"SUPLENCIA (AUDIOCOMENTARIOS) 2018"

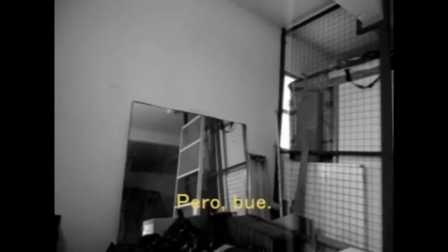Pero bueno, se sabe, por ejemplo, que sí.
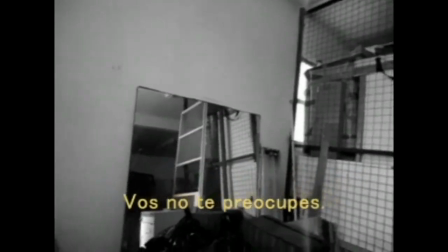El encuadre que estamos viendo justamente da el reflejo de la imagen de él en el espejo.
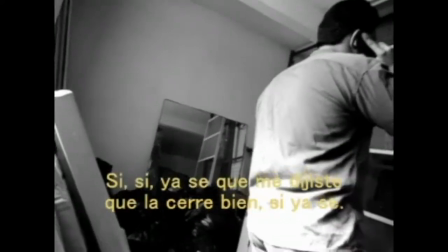Es la primera referencia al espejo, que es lo básico y se va a ir notando a medida que transcurra la película,
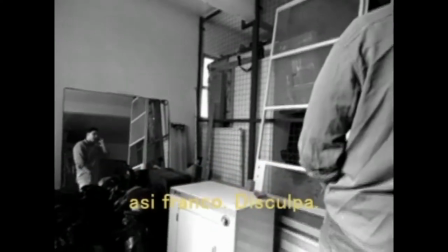las consecuencias que traerá los reflejos de ese espejo. Él mismo es reflejado y lo tiene,
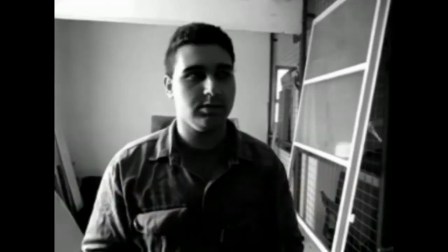digamos, a la par de él en ese momento en la baulera.
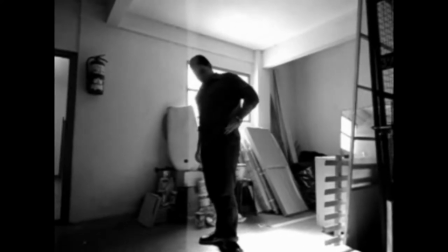Desde ahí, bueno, comienza
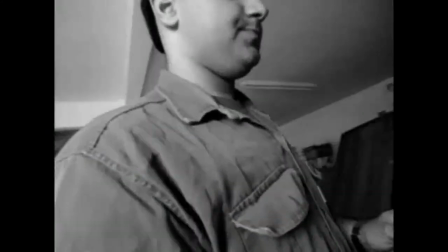toda una incertidumbre con respecto a lo que había pasado en la baulera.
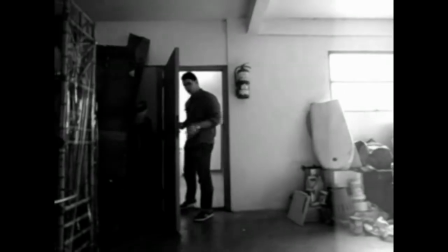No le da importancia al encargado, pero sí
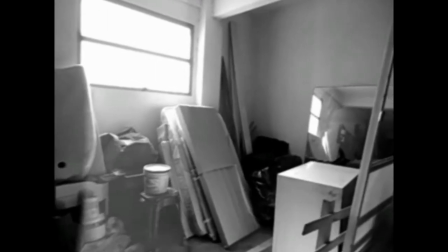este personaje comienza como suplente a tener dudas de lo que haya pasado ahí.
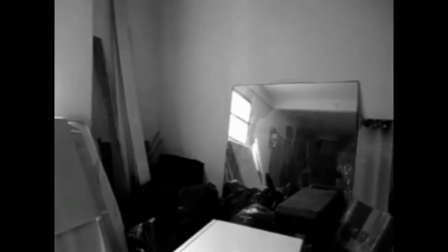No le llamó un poco, sino mucho la atención.
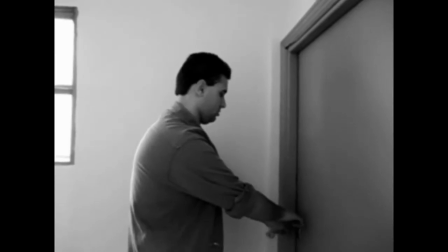Acá es la escena donde entra.
¡Ah! ¡Dios!
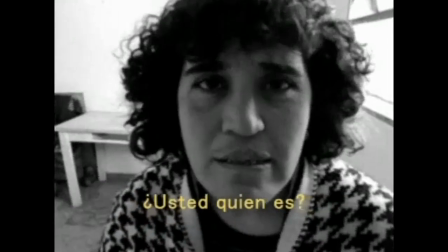No, esa es mi madre, la que están viendo ahí en la pantalla. La señora del quinto B.
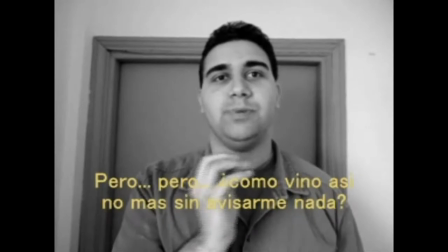Que bueno, la segunda parte se va a seguir llamando igual, se va a seguir llamando señora del quinto B.
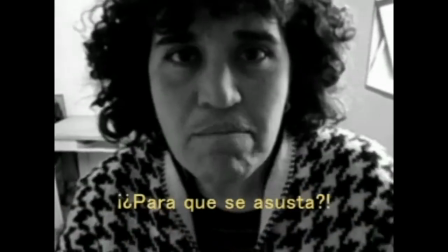En un momento iba a usar lo que es el nombre de ella también, de Cristina.
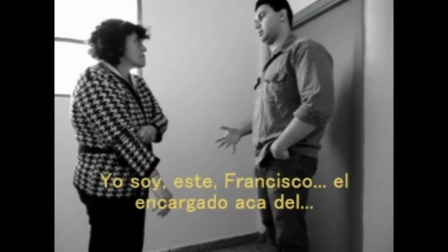Pero no sé, no me terminó de cuadrar y quedó señora del quinto B, pero
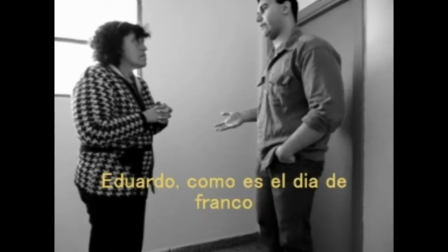es así, una típica señora media así chusma, pesada, que siempre está ahí
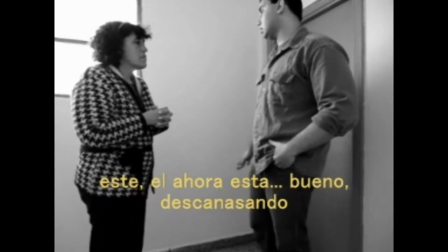dando vuelta y que justo ahí nomás que lo engancha al nuevo encargado
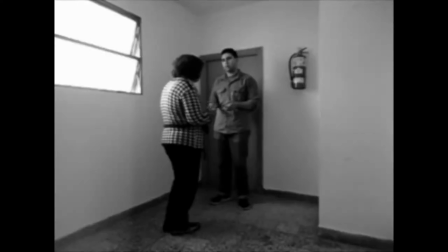y le hace pegar un pequeño susto entre toda la.
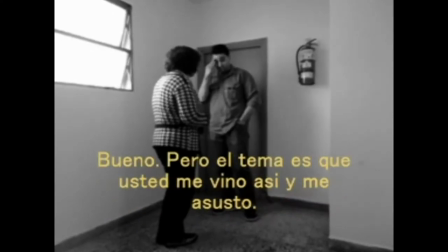La señora del quinto B lo que está haciendo es justamente buscándolo al encargado.
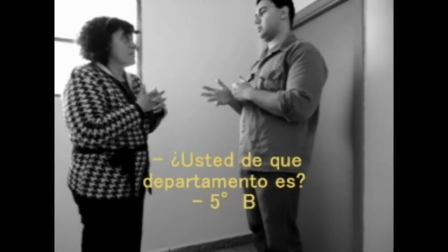Se entera recién que él está ahí y está muy bien la imagen porque él viene ya de una situación
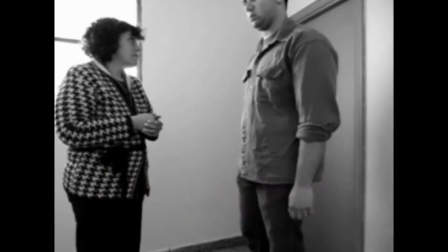nueva que le llamó la atención y de golpe ahora se encuentra con otra situación.
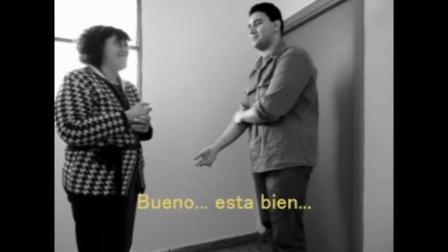Es como que vuelve hacia el mismo personaje, dos situaciones raras, al haberse encontrado la puerta abierta,
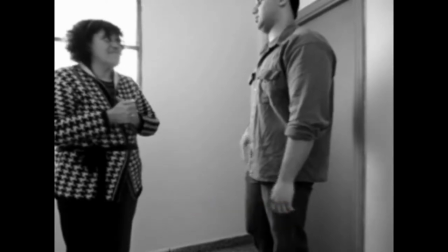la incertidumbre de saber por qué pasó, y de golpe ahora una persona que también lo indaga por el otro,
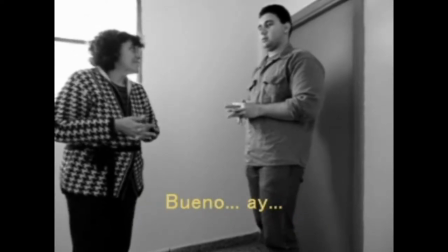que tampoco él sabe bien dónde estará ni qué estará haciendo la otra persona que él está cubriendo.
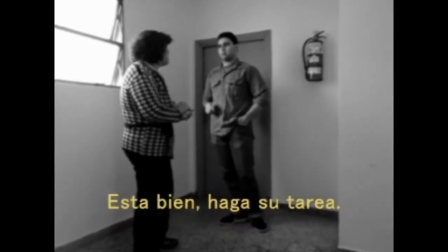Ya empieza a acumularse como cierta cantidad de sugerentes molestias
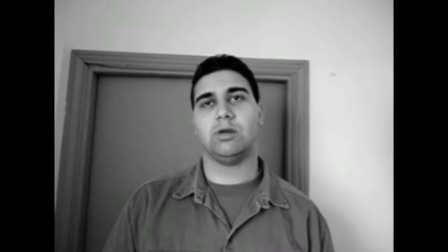para el que va a ser el protagonista.
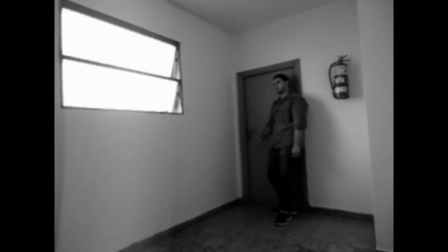Esto va acompañado no solo con cuotas así de incertidumbre,
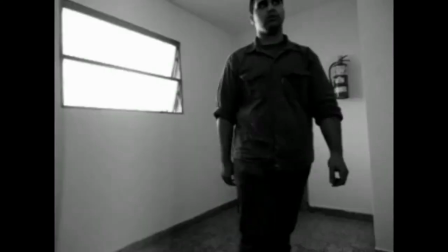sino también suspenso e incomodidad, no solo para él, sino también para el espectador. Acá estamos escuchando de vuelta la música de suplencia.
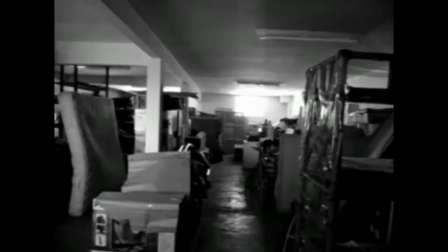Y de nuevo siempre vamos al constante cuadre acá del tema del espejo, porque el tema del espejo es lo importante.
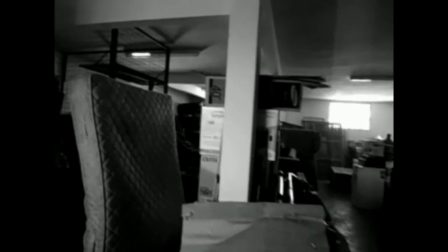Lo cual también descubrimos en la segunda parte que se está en estos momentos rodando.
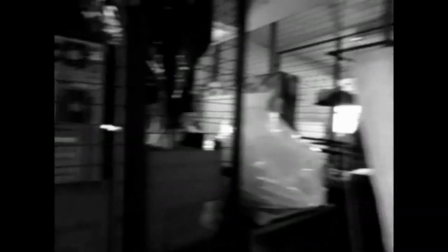Pero Bueno,
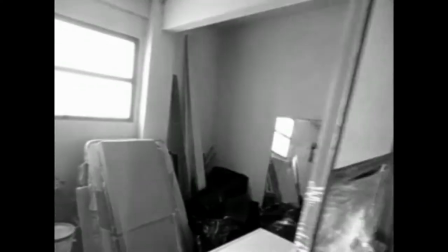que no quiero develar ninguna información para no arruinarles nada de la historia.
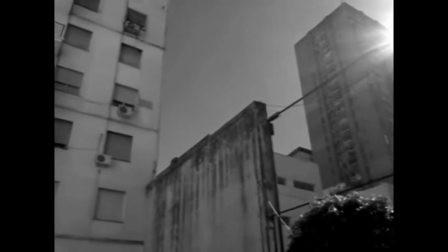Reconozco que esa
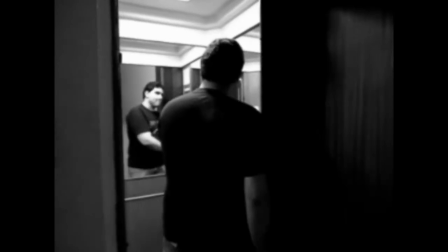me parece admirable la toma de los edificios de día y cuando ya es de noche, muy muy buena.